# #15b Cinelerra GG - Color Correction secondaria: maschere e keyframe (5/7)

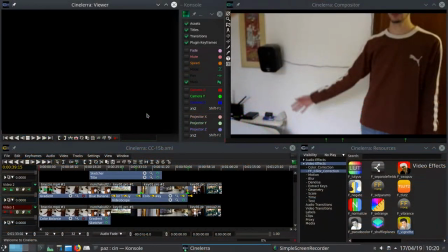2s
Salve, in questo video faremo esempi specifici su tecniche particolari. Uno strumento molto potente che può essere usato da solo o in accoppiato a un blu banana sono le forme,
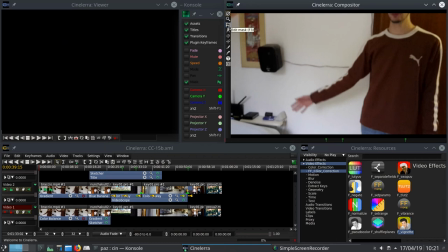14s
dette anche power windows o maschere. Sono delle semplici forme rettangolari o dovali con bordi sfumati a piacere
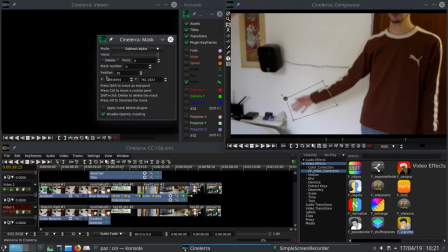23s
che usiamo per isolare i soggetti che ci interessano dal resto dell'immagine. Se nell'RGG non ha un tale strumento, purtroppo, ma si può fare un workaround clonando il filmato su un'altra traccia sottostante e poi,
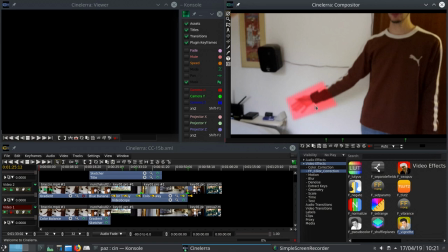39s
su quella originale, creare delle maschere per isolare la regione o le figure su cui vogliamo intervenire. È più lento, impreciso e impegna di più le risorse del sistema, ma porta comunque a buoni risultati.
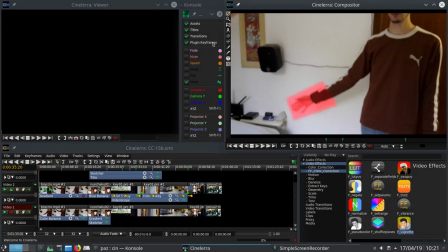54s
Similmente possiamo usare al posto della traccia clone una traccia condivisa
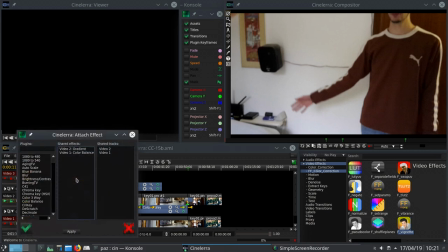61s
Si crea una traccia vuota Vi si fa clic con il tasto destro e si sceglie Aggiungi effetto e nella colonna di destra si sceglie la traccia che condividerà i suoi dati e la sua struttura con la traccia vuota che abbiamo appena creato
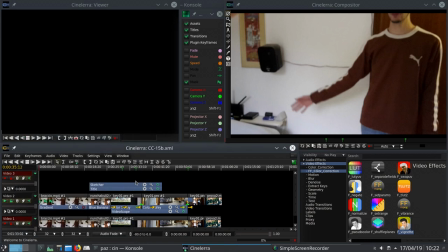77s
Basta confermare ed è fatto ora si possono applicare alla traccia ondivisa plug-in e keyframe come più ci aggrada un altro metodo efficace per esaltare una parte del frame a scapito delle
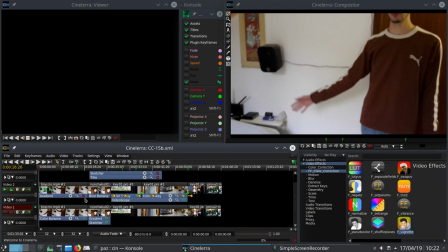91s
altre consiste nell'usare la vignettatura in senelera gg abbiamo a disposizione il plug-in di ffmpeg chiamato f vignette ma se una trova indigesta la gestione a linea di comando di questi filtri può sempre utilizzare il plugin
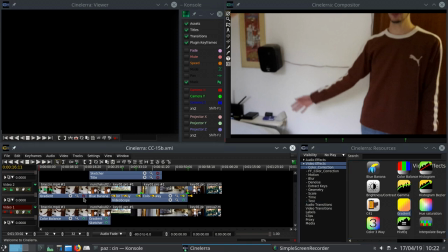111s
gradiente e modificarlo facilmente in modo da simulare una vignettatura
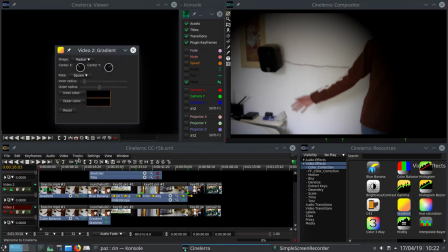117s
intendiamoci i risultati migliori si ottengono sul 7 durante le riprese con
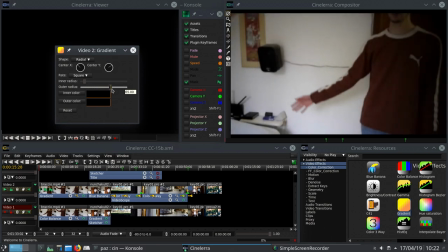123s
il direttore della fotografia che usa luci spot pannelli riflettenti e vere e proprie maschere da
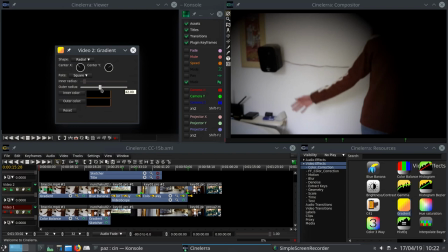130s
applicare all'obiettivo Comunque, anche in post-produzione, possiamo ottenere risultati gregi. La vignettatura torna utile per illuminare il soggetto mettendolo in risalto dallo sfondo più scuro. In questo modo doniamo anche profondità all'immagine.
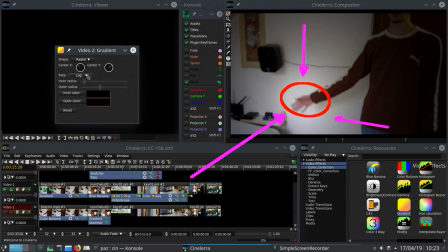149s
Particularmente importante è illuminare le facce dei protagonisti, guidando lo sguardo degli spettatori su di loro,
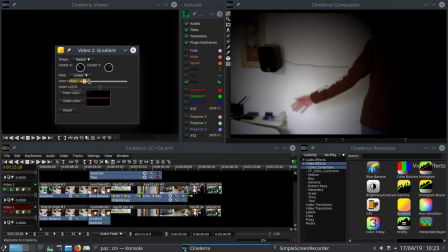156s
oppure facendo diventare le ombre ancora più profonde,
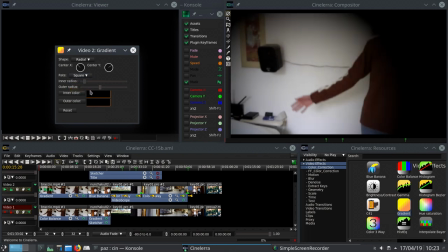160s
cosa anche questa che serve a dare profondità attirando lo sguardo sulle rimanenti parti illuminate. Il parametro più importante è controllare la sfumatura dei bordi. Bisogna evitare aloni di luce irreali intorno alla figura, calibrando attentamente la zona di applicazione della vignettatura.
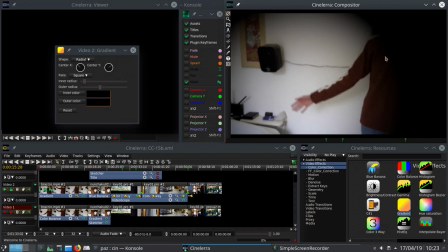181s
Ma ancora più importante è adattare la sfumatura alla forma della figura. Un altro importante argomento sono i keyframe e di come possono diventare utili nella color correction.
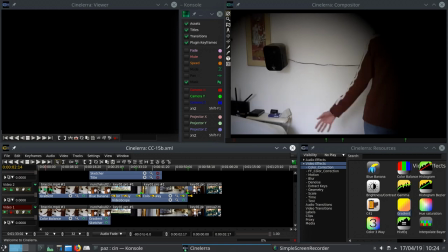194s
L'uso dei fotogrammi chiave in Sinellera GG l'ho già approfondito nel video 09, per cui non ci ritorno sopra.
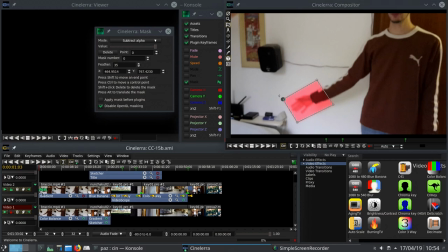202s
La loro applicazione durante la color correction riguarda soprattutto l'uso delle maschere quando si presenta l'esigenza di spostarle insieme alle figure che circoscrivono.
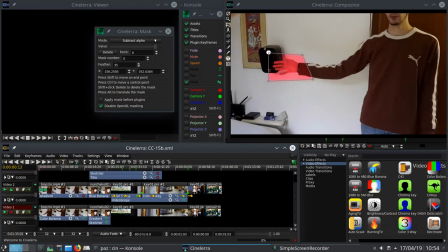214s
Anche in questo ho già parlato nel video 08 a cui rimando. Alexis Van Jurchman, nel libro che vi voglio costringere a leggere,
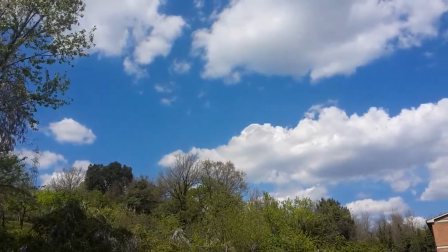223s
dice che spesso gli capita di fare correzioni dinamiche, cioè con i keyframe, sull'esposizione.
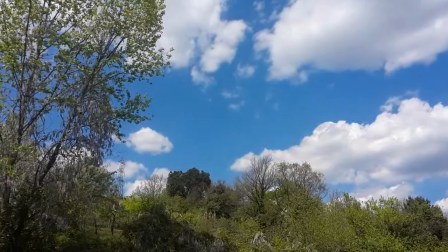230s
Per esempio quando passa una nuvola durante lo stesso shot, oppure quando la carrellata inquadra zone a diverse luminosità consecutivamente,
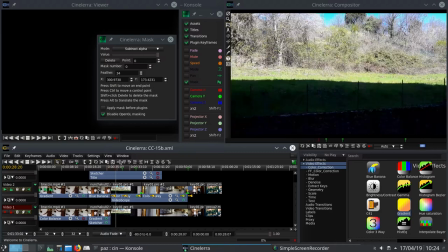239s
ma i casi sono tanti.